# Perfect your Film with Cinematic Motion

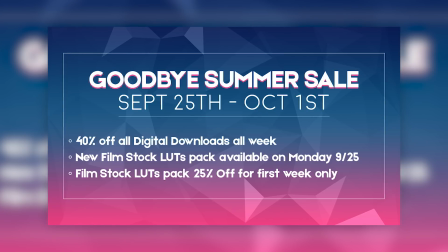1s
If you haven't heard yet, we have a sale going on right now. We have 40% off all of our digital downloads and a brand new LUT pack.
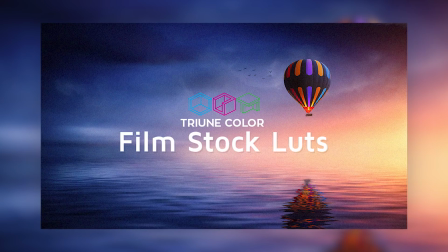8s
This one emulates the look of different film stocks from famous films.
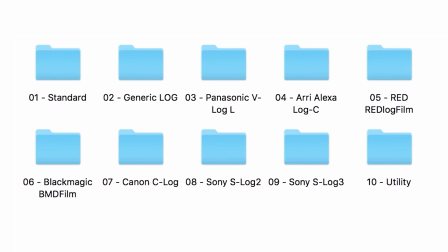11s
We have 29 LUTs in there in a variety of formats, including VLT, so you can load them right into your GH5 if you want. And as always, some must-have utility LUTs in this pack as well. So if you're looking for a new LUT pack or just filmmaker assets in general, now's the time to check out our store. Check the notes below for more info on that. And like last week, now to me wearing a different shirt because why not?
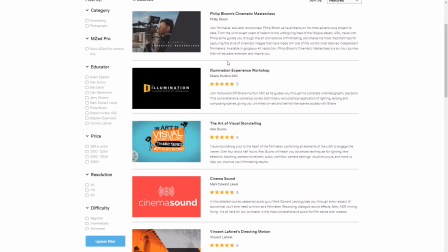35s
Welcome to Film Riot. Once again, we're partnering with our friends at MZ to bring some excellent film educational goodness to you for free.
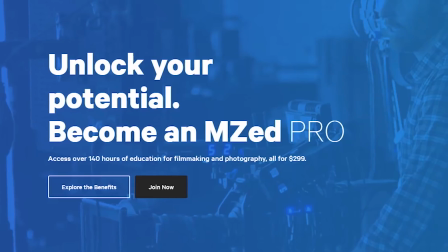42s
And if you don't know, MZ is a provider of excellent online education with amazing instructors like Vincent LaForêt, who's a director and DP that has worked on all kinds of great commercials and short films. And today, we're going to be hearing him talk all about directing the motion in your scene.
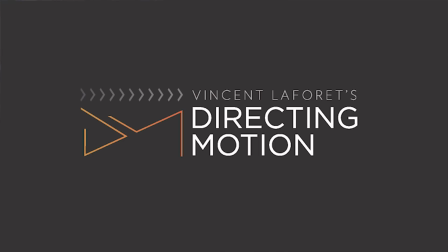56s
Ready, go. The next thing we're going to look at, again, is foreground and background. How do you appreciate left to right motion? What type of geometry are you looking for in your frame? Horizontal? Close, but no cigar. The other one?
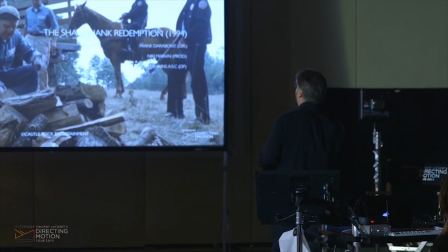76s
Vertical. Look at these blue lines when you start this shot. You'll notice the amount of vertical lines in there. That's how you notice left to right movement. That's how you notice panning and sliding.
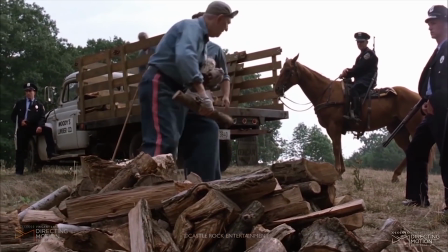88s
See that? And now this character is going to motivate the start of the move.
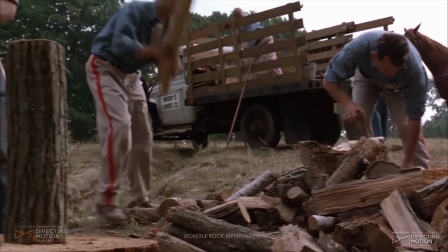94s
This guy is kind of countering a little bit. He's staying anchored. Now in comes this guy. Look at that nice blue vertical line so you can appreciate the move.
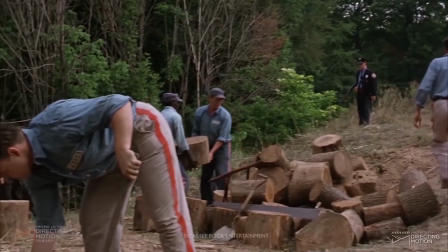102s
This guy moves from right to left. Those guys counter it. And now comes our main purpose of the action here.
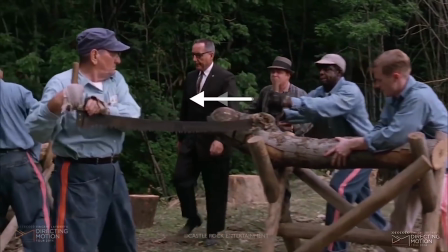110s
They're going from right to left. These guys are sawing back and forth. The idea is if a character walks from right to left, they're going to motivate you to pan from right to left.
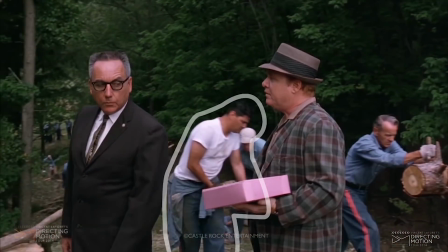118s
Whereas if the actor walks in the opposite direction, they're even more blurry, it creates more eye candy.
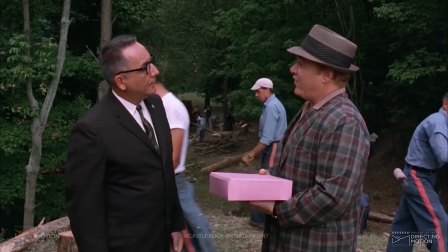123s
So you want a combination of those things in all of your scenes when you're trying to do these nice setups to make them very rich.
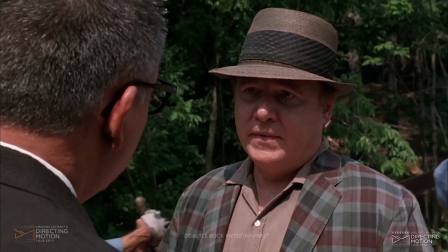129s
You don't want everyone going in the same direction. You do want some actors motivating the camera to move, so it's not randomly panning, but you also want some counter motion.
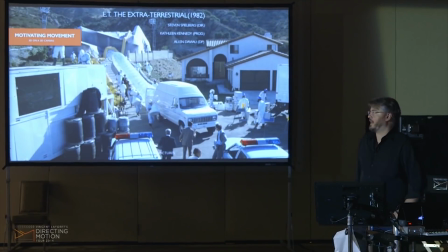138s
Let's look at this scene from Spielberg in E.T. We have a scene going on up in the house where E.T. is back to life.
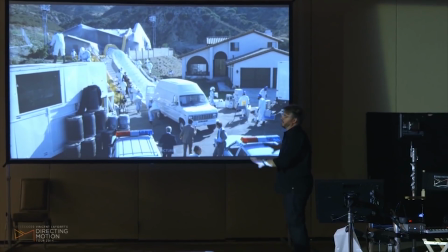146s
We've got some kids at the bottom of the hill that are held away by security. And Spielberg, his script doesn't say much. The characters are at the bottom of the hill and they say 3 lines. Let's watch it. But notice how he makes this entire transition very rich to go from the house to the kids.
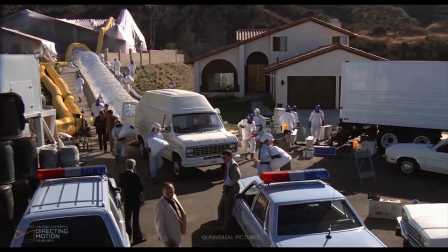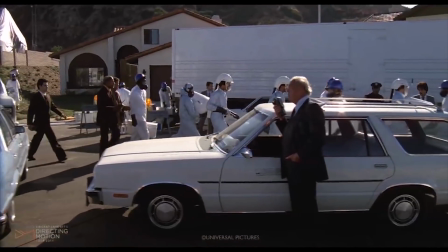173s
Notice that they're motivating the camera from the top of the hill to boom down and pan right.
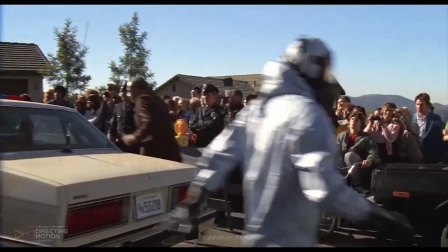182s
These 2 cops are going to peel off now. The camera stops panning. And here's the dialogue.
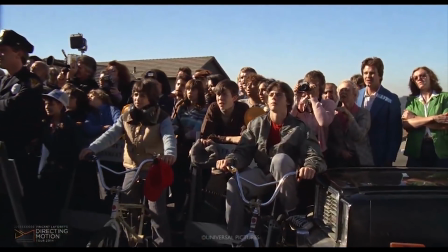188s
All this is for this.
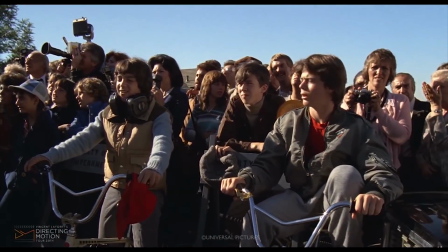The entire dialogue is, ooh, they're going to die. Shut up, Craig. Something's definitely going to happen. That's deep. There's nothing there. But Spielberg is adding these transitions that makes his film a blockbuster, that makes it more rich, that involves you. Let's watch this in slow motion. You can see the amount of things that he and the ADs are doing.
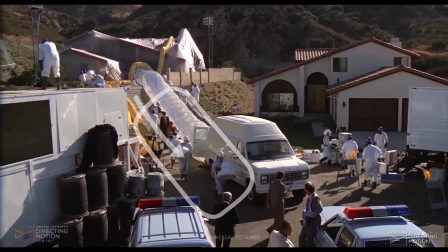221s
First of all, they have this column of guys coming down that motivates the camera to boom down and pan right to left.
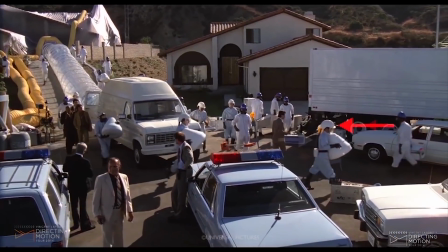228s
Notice all the blue vertical lines. They're carrying these weird cones. The red is counter motion.
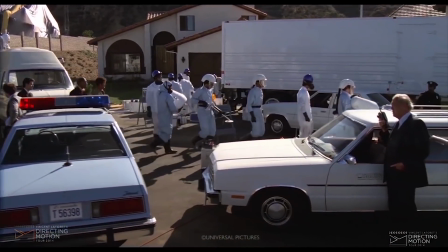233s
The white, motivating motion. This guy is that nice vertical blue line to make us appreciate that move.
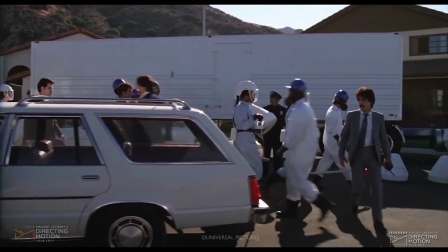239s
The guy in green, his entire purpose in life is to do this little arc, just to energize the frame.
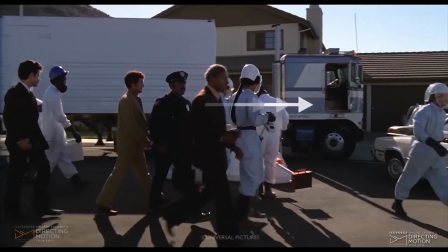246s
That's what he got hired to do.